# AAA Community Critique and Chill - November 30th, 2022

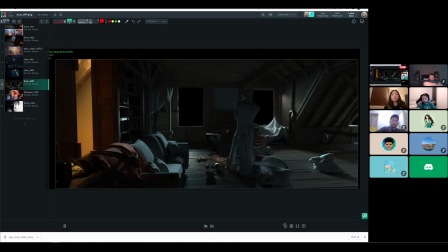and i just don't want to lose um too much of the lighting work that's being done there um you know maybe it's the sort of thing you show it two ways you go along and say okay here's me trying to do a natural match but here it is you know sort of as
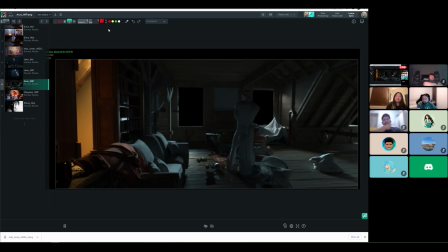a separate still where you know i'm showcasing the lighting that the guy could have if he was in this situation
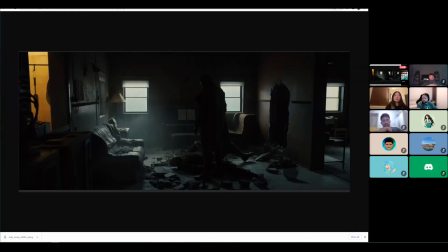that's a good thought and and if you think um
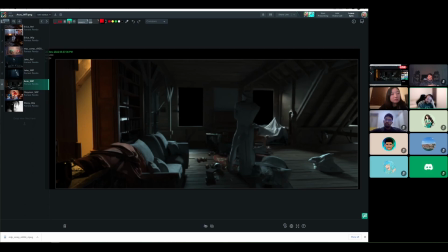like with this like if like if their goal is to to match it but not you know you don't have all the tools they need to get like one-to-one with with props characters um are there things you think that they should
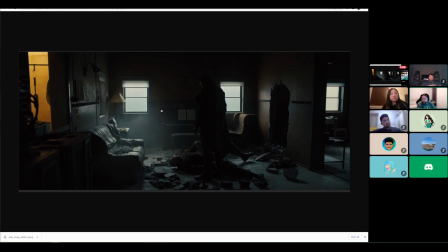still kind of pull from here like do you feel like because of that the action like scene of this that maybe they should avoid getting some of the smoky effect in here or do you feel that you'd want to see that i mean if you could get the smoky effect in there that'd
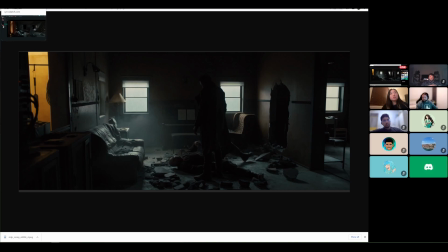be great but the story point in that still is look at this guy that's prone on the floor he's you know beaten the guy's looming over him and there's two forms one on the ground that we're sort of able to see some sort of shape on and the other one that's a big black hole you know he's scary
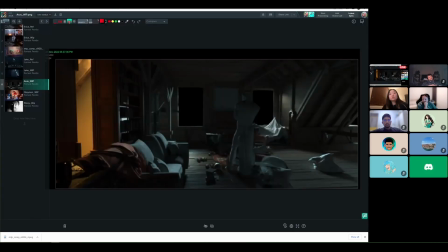and in the in the piece that's being worked on we don't have that character on the ground to make the connection with we can't see that there's a figure there to go oh that that we're meant to be taking that story point currently we've got the guy
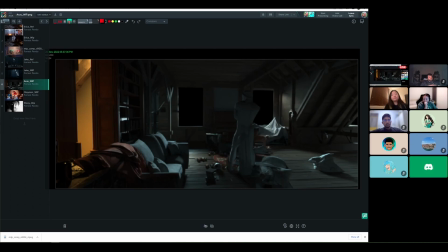in the middle who for all we know is staring out the windows so if we then make him big and dark okay then he's big and dark but we don't understand the motivation behind it yeah right it's got a different story point in this reference as is and this image has is and
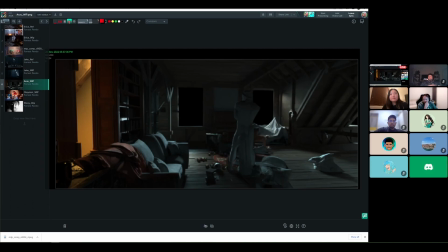the other one where we can see the you know the broken hole the dust that's been kicked up the rubble that's been kicked around and the guy standing over the other one going you know where are we going to take this fight next this current image it's it's a messy room it's not
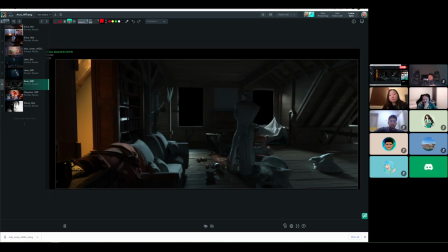a fight fight area and i think you'd want to be a little bit sensitive to how you're doing it because you know you could make it match but then you'd be
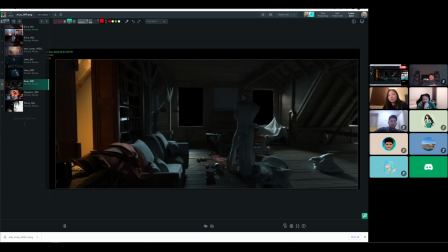you'd be making this story point that you do have in this image darker and harder hard to see yeah right yeah so maybe so it's like be you can be heavily influenced by that that image but then what what is what do you need to do to serve the story of your image
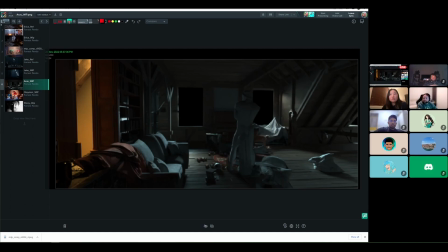exactly yeah that's a great point yeah i feel like something similar is happening with the other room that they added which like i i like that you know it's getting closer to the reference but it's also like what what is that room
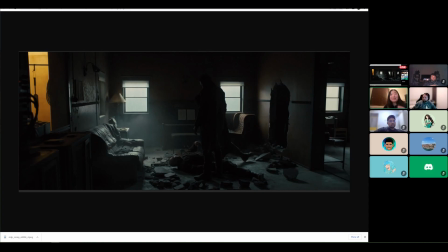in this story or like in this house you know um
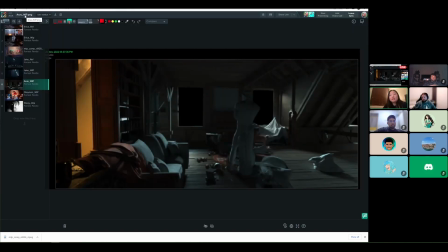so i think yeah definitely that's the choice to be made of like what's the story and like where what kind things do i want to pull from the reference if it's not going to be a one-to-one on every on all on all counts i mean it might be really interesting to
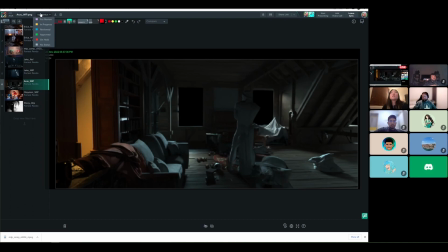try putting a second copy of that that central figure down on the ground and just see how he looks you know you've got the panels of light by the guy's feet maybe try it yeah sweet
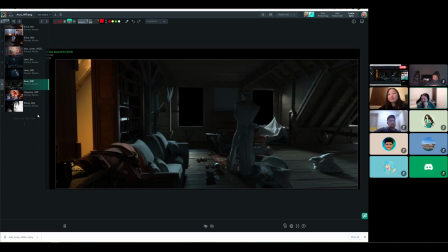well yeah I think that's a good bit to work on Eris and thank you everyone for giving feedback
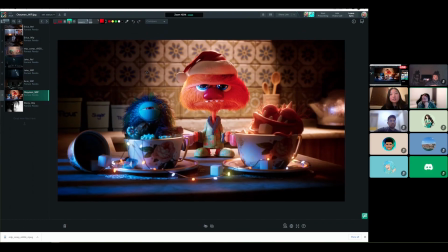next up I think this one's already been submitted but they shared it too maybe they'll have a final hour to make tweaks before submission but I love the addition of the Christmas lights
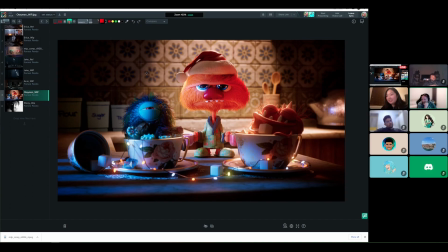I've already started listening to Christmas music at work so anyone